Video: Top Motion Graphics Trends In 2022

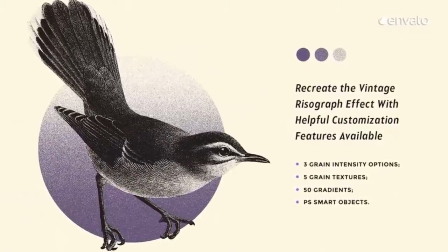(8:03)
It draws on inspiration from screen printing to come up with 3 grain intensity options, 5 grain textures,
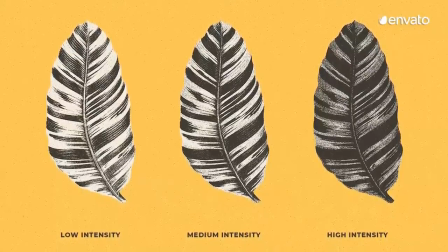(8:10)
and 50 pre-made gradients that will transform your motion graphic designs.
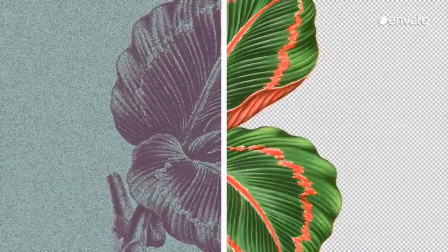(8:15)
If you have the perfect image,
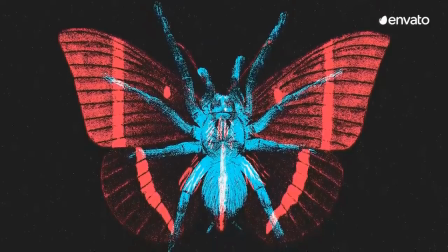(8:17)
this kit from Pixel Buddha Graphic will add the kind of analog interference that will give it a timeless sense of hand-printed, risograph-inspired wonder. This trend refers to a special effect that sees
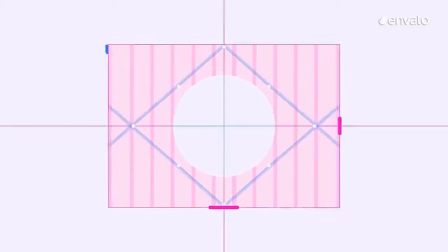(8:33)
animations change or morph from one image to another through a seamless transition.
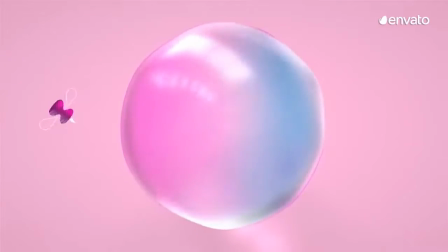(8:40)
The effect is smooth, streamlined, and completely transportative.
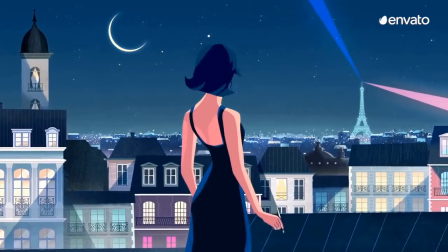(8:45)
From busy city streets to a sparkling skyline, and from the Eiffel Tower to the Champs-Élysées,
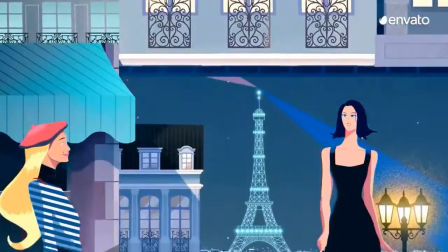(8:52)
Paris is brought vividly to life in this always moving and morphing display of motion graphics,
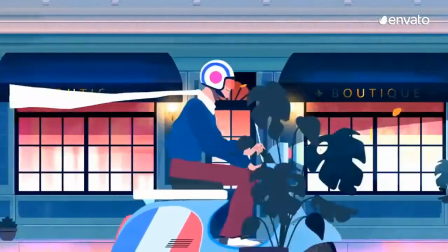(8:59)
designed to promote the timeless elegance of Waterman pens.
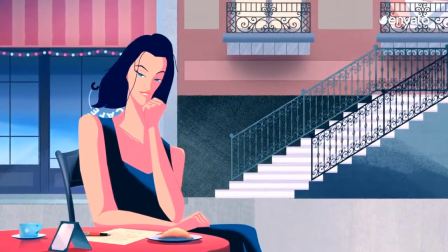(9:03)
Taking in several locations in just a few seconds, it offers a fast-paced and compelling view of the City of Lights.
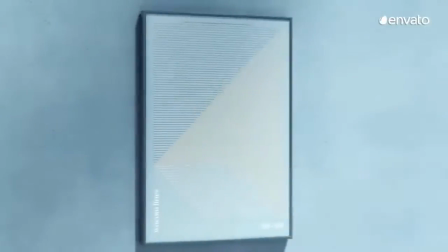(9:14)
You don't have to depict an actual place to take advantage of this motion graphics trend, as this example demonstrates.
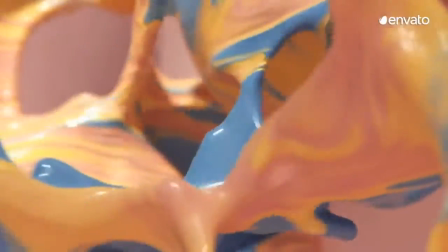(9:21)
Also advertising a pen, although this time it's a modern stylus that's designed for a digital notepad,
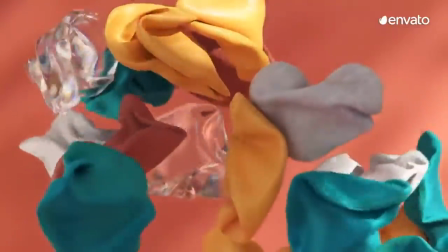(9:28)
the video draws on abstract objects that morph and merge.
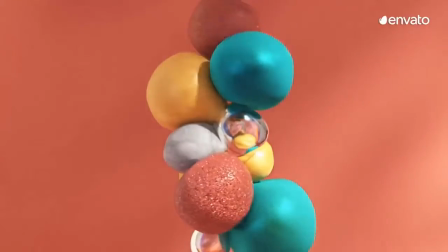(9:32)
Here we see shapes, materials and textures transform and change in the blink of an eye,
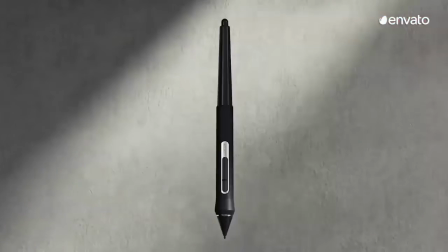(9:39)
keeping the audience constantly guessing as to what's coming next. It also has an element of our next trend, liquid motion.
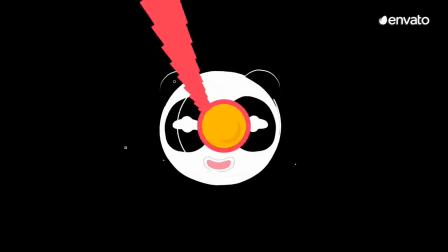(9:50)
Our final trend for this motion graphics roundup is liquid motion.
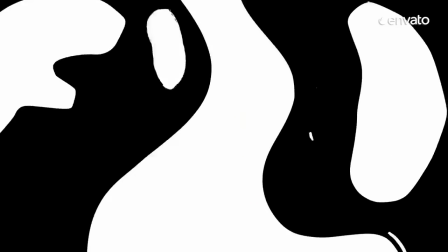(9:54)
In other words, movements that are rendered on screen to have a water-like quality and consistency.
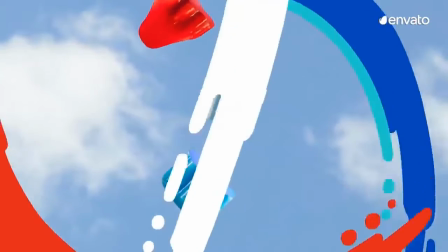(10:01)
From ripples to waves and ebbs and flows,
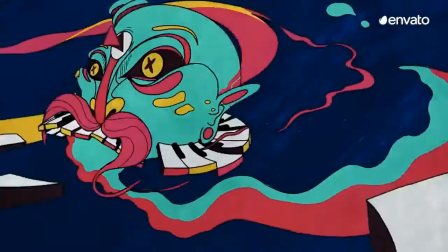(10:04)
these animations resemble 1960s style psychedelic art, but with a modern twist.
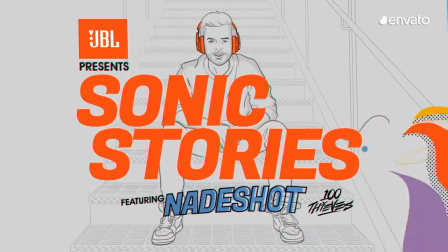(10:11)
Add that to an element of stretched, smeared, and swirly typography,
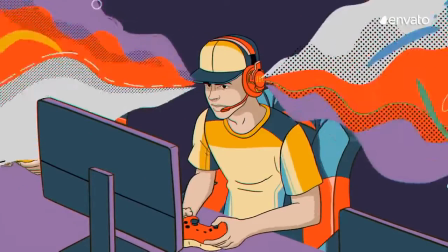(10:16)
and you have a trend that aims to convince viewers that what they are actually witnessing is moving liquid.
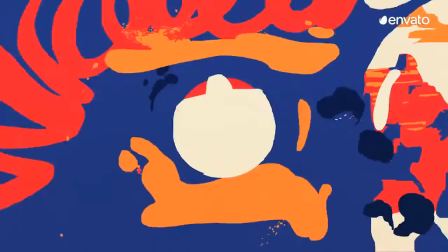(10:24)
Also paying tribute to the morphing trend,
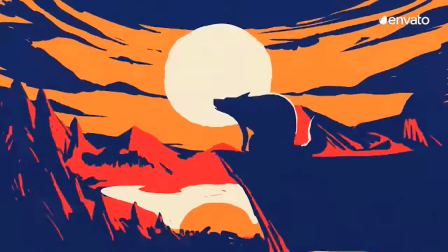(10:27)
take a look at this video featuring a white circle that's surrounded by elements that shift and change.
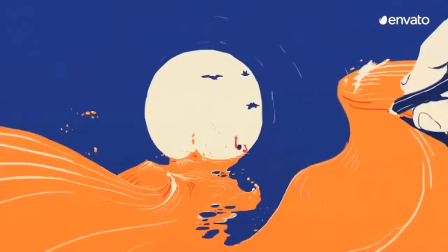(10:33)
The scene moves from a crystal ball to a coyote howling at a full moon to kids tackling a skate ramp,
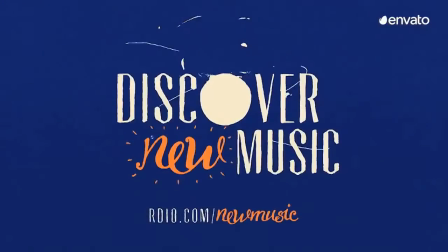(10:40)
all in a few milliseconds.
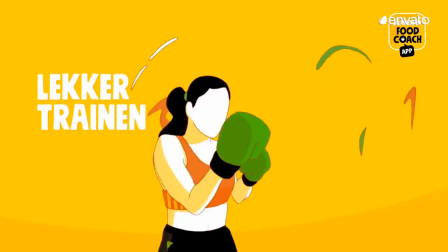(10:43)
Meanwhile, the blood, sweat and tears of an athlete combine in this video that's aimed at promoting healthy eating and a balanced diet.
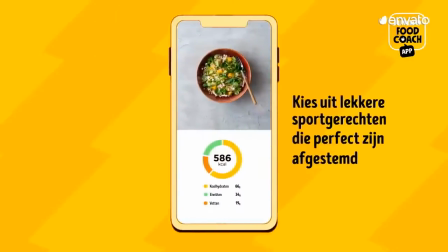(10:52)
Flowing from kettlebells to boxing, this video from Dutch marketing agency Alfred achieves its
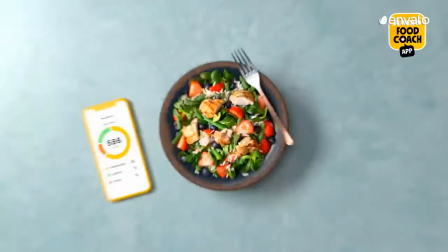(10:59)
fast-paced feel thanks to liquid motion animation that morphs studio footage, illustration, and a speedy demonstration of how the app actually works.
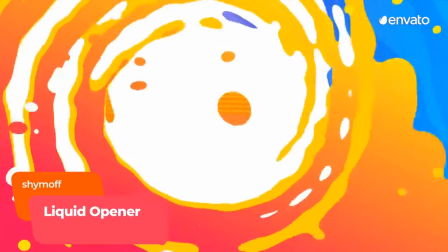(11:09)
Add movement and motion to your next personal or professional project with this liquid opener that features
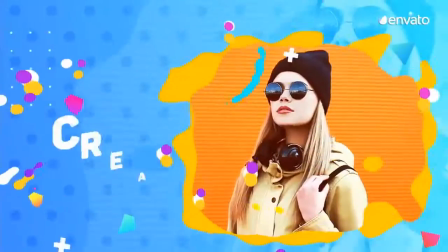(11:16)
5 unique transitions that splash and spray across the screen in a kaleidoscope of colour.
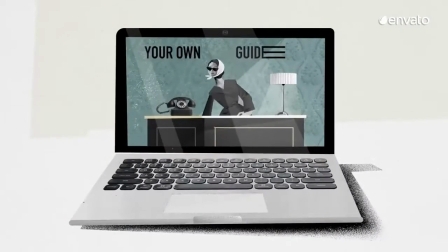(11:23)
That does it for the motion graphic trends you'll be seeing this year.
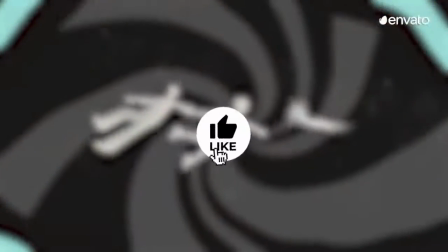(11:27)
If this video was helpful, don't forget to like it below so we know to keep producing more content like this.
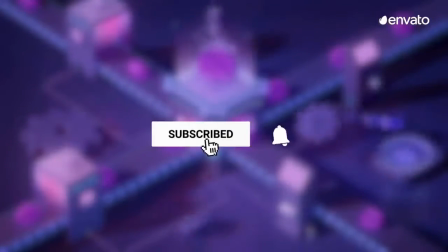(11:33)
See you next time.